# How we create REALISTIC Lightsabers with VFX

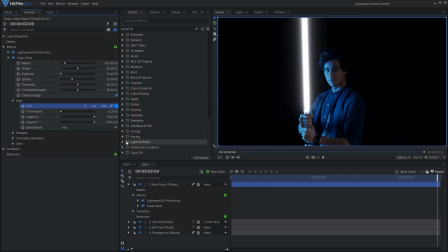lightsabers are one of the most iconic visual effects and modern editing software like hit film make them relatively simple to create achieving hollywood level results from home has never been easier however there are some common mistakes you should avoid and some underused techniques that can make your effect stand out above the rest one of the most common mistakes with lightsaber visual effects is jittery motion tracking manually placing the lightsaber
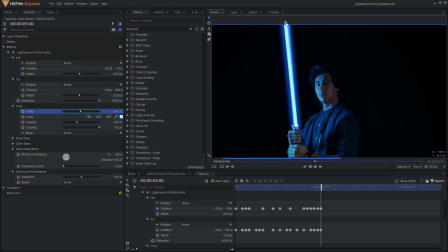effect nearly frame by frame is a common practice and is often necessary for fast-moving lightsabers where there is a lot of motion blur. However, manual tracking like this is very time-consuming, and not very effective for more close-up shots with slow movement.
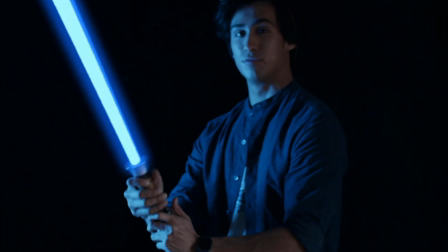This jittery, inaccurate tracking is quite distracting, and greatly reduces the quality of the overall effect.
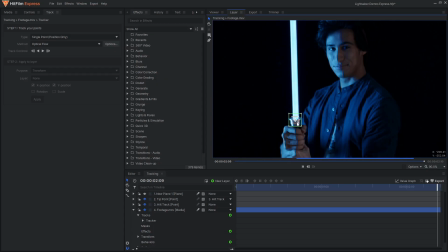Instead of tracking these shots by hand, try using HitFilm's motion tracking features.
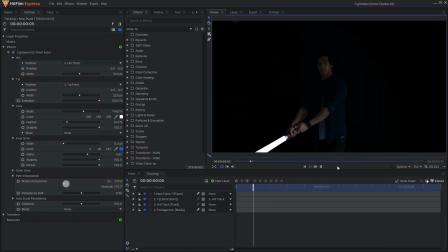This allows the software to lock onto the details and track their movement for you, saving a lot of time and creating a much smoother result. Once you have a solid track on the core of your lightsaber, the second most important element is the glow.
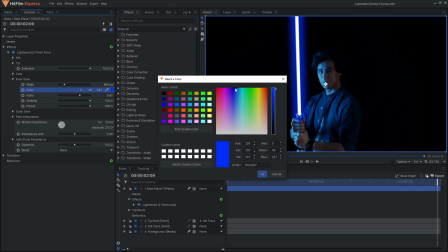HitFilm comes with many different glow effects, and it's easy to just drop one on, change the color, and call it done.
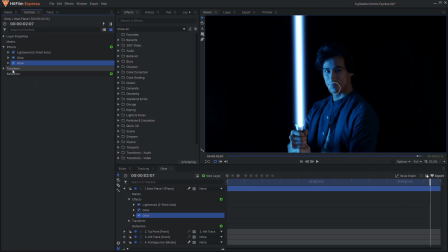By spending some more time customizing the settings, or even stacking multiple glow effects together, you can achieve a much more realistic glow.
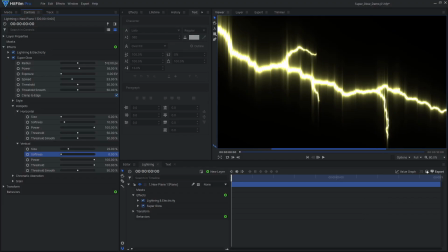Not all glow effects are created equally either. Some of them have more customization options, or a different fall-off that affects the realism.
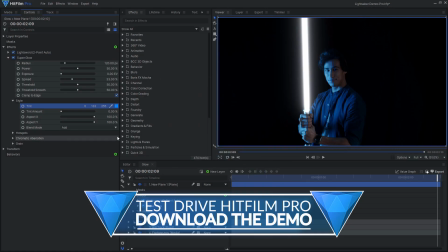If you have HitFilm Pro, I'd highly recommend the Super Glow Effect, as it is super easy to get a great-looking glow.
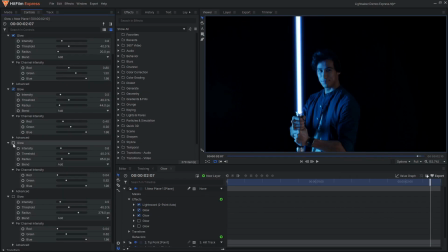If you're in HitFilm Express, I'd recommend stacking three or more regular glow effects with increasing radius settings. Rotoscoping, also known as masking, is an essential aspect of any lightsaber effect shot.
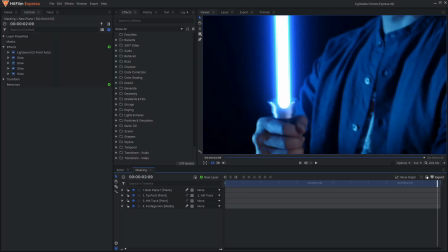An often overlooked detail is that the lightsaber blade should not cover the lightsaber hilt or handle. HitFilm's lightsword effects have rounded ends which can work in some cases,
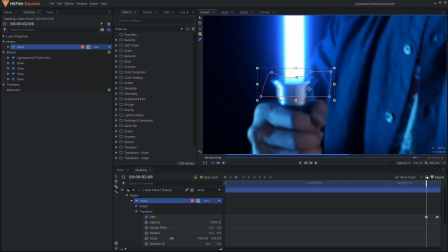but your lightsaber effect will feel much more real and integrated into the shot if you take the time to mask out the hilt.
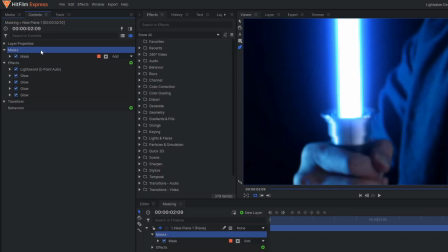Another detail to keep in mind is that glow effects should be applied after masking.
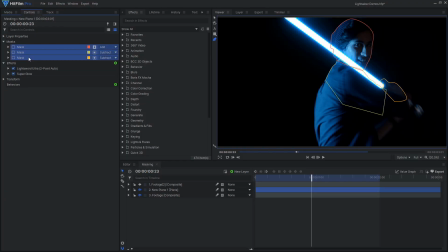A lightsaber is a bright stick of light, and if it is being blocked or occluded from the camera's view, there shouldn't be any glow in that area. A common mistake is to apply the glow and then cut out the mask, but this isn't realistic and doesn't look quite right. one detail that is often overlooked when filming a lightsaber video is the lighting or more specifically the brightness of the lighting the lightsabers often get
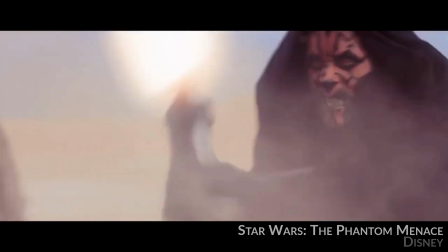lost and washed out when applied over a bright background this even happens in the movies like this shot from star wars the phantom menace darth maul's lightsaber is
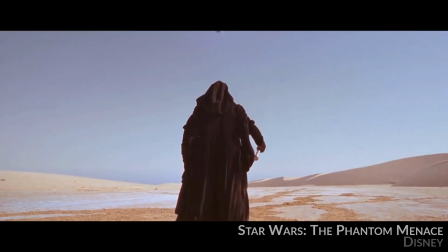in front of the bright desert sky and looks very dull compare that to these shots from darker scenes the
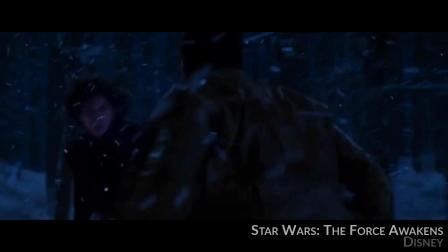lightsaber stand out much more and generally look much better if your lightsaber duel needs to take place during the day,
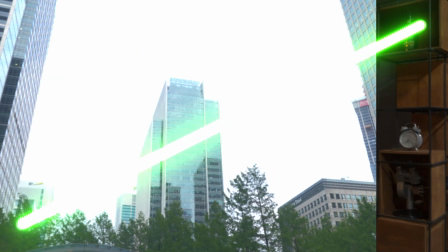try to avoid the lightsaber going in front of the sky, as it is easy for the sky to become overexposed to white, meaning your lightsaber won't show up at all. A great way to make your light-based VFX feel real is to film with interactive lighting. It is possible to fake this lighting with more visual effects work, but nothing beats practical lighting on set.
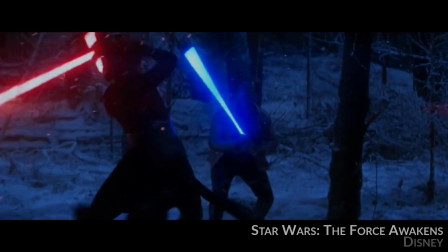This detail is only really present in the newer Star Wars movies, but it makes a huge difference. having the colorful lightsabers illuminate the actors and surrounding
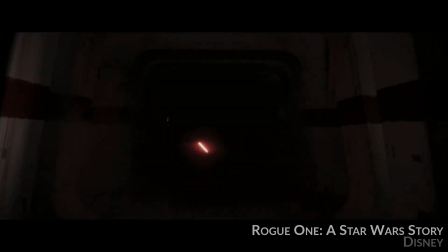environments makes the scene much more dynamic and makes the visual effects feel grounded in reality you can use prop lightsabers that actually light up or you could
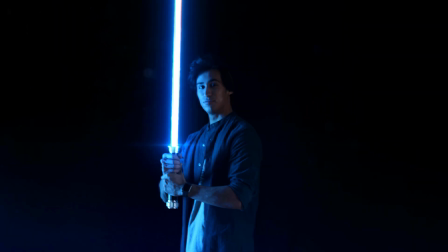use small rgb lights to create a similar effect but if practical lighting isn't within your budget you can always say that you are trying to match the style of
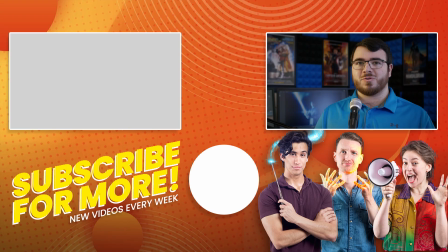the prequels or originals be sure to check out our various detailed tutorials to learn how to create your own lightsaber effects and subscribe for more content like this See you next time.